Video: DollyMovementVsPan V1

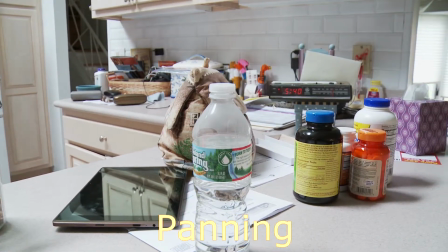4:11 See, the camera is pivoting around its position.
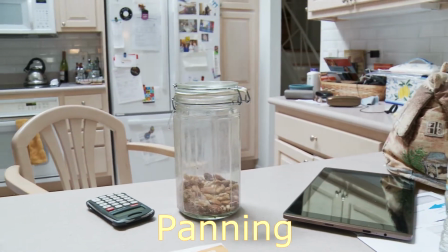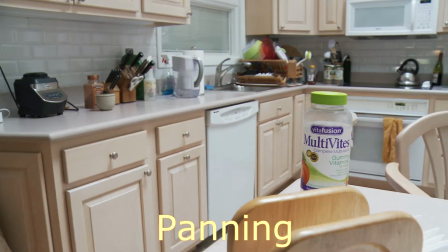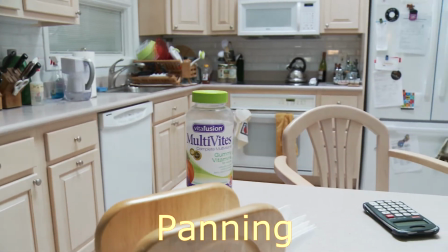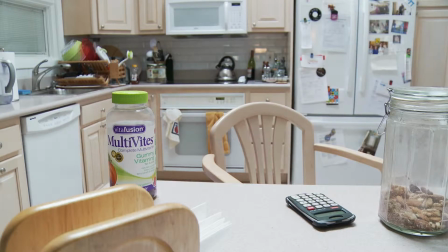4:36 And this is what it looks like when I dolly.
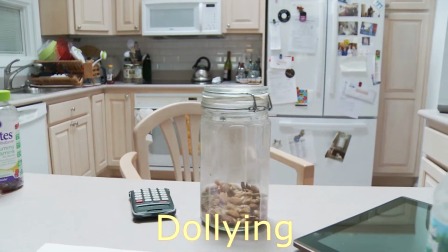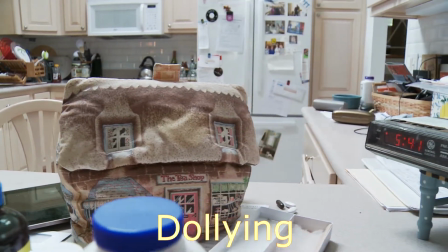4:47 See how the whole sense of foreground is very different because we're moving past foreground objects, not
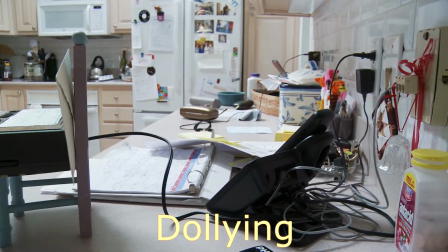4:57 just seeing them in the foreground.
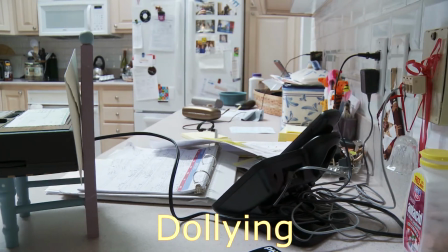5:02 and panning past them.
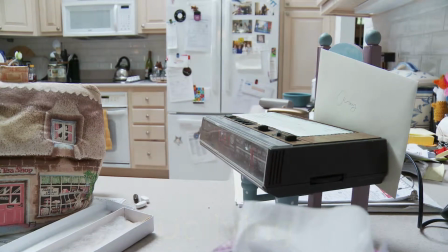5:08 Also, we're able to set up a number of interesting compositions in different stopping points.
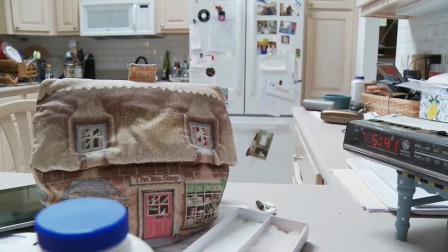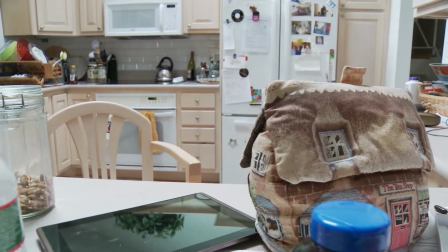5:19 The flicker in the background, by the way, is caused by the ceiling fan,
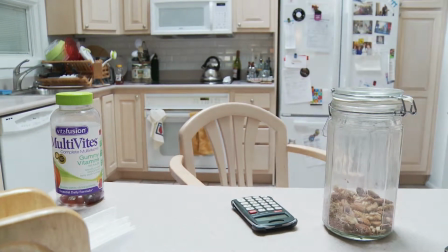5:25 because this is lit by skylights and the ceiling fan is below the skylights.
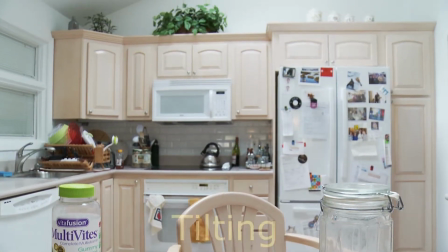5:30 So that is a normal part of the light in this room.
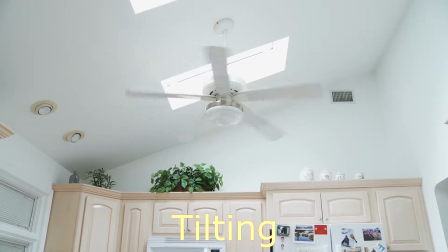5:38 There you can see it. We're a little overexposed up there.
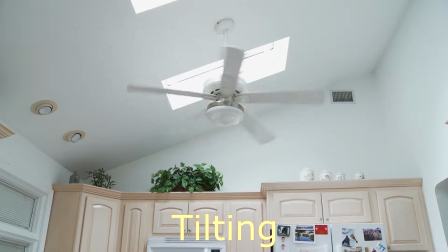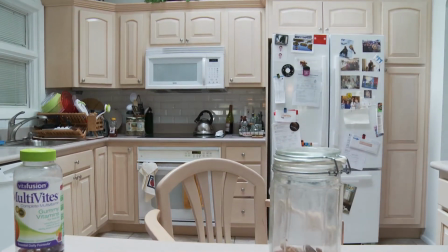5:50 This is again a tilt, and combining the tilt with a movement
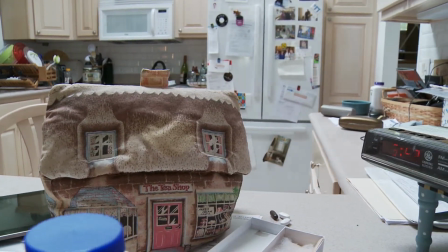5:59 adds some interest.
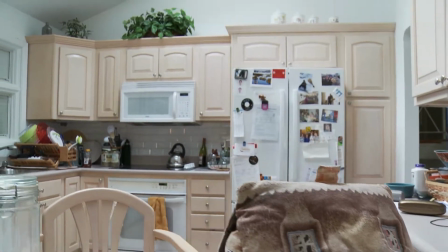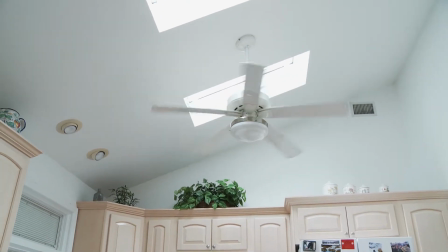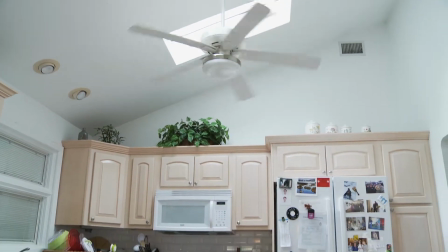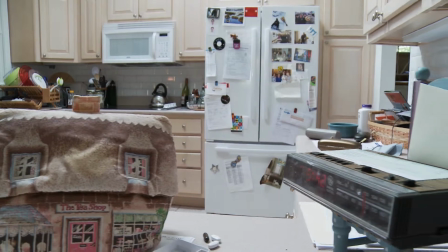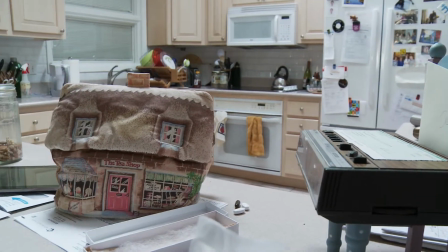6:27 Now I'm going to do a move where I'm going to keep this
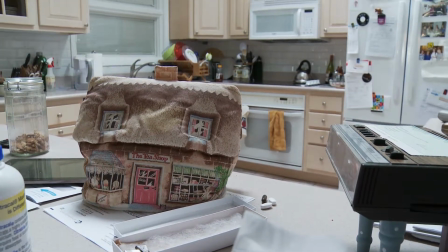6:36 cozy, and that's a teapot cozy. I'm going to
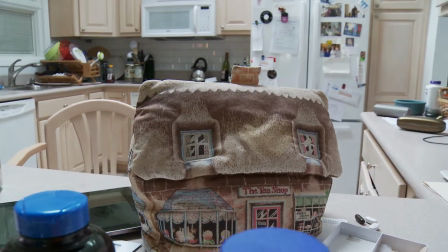6:43 keep that as a point of interest.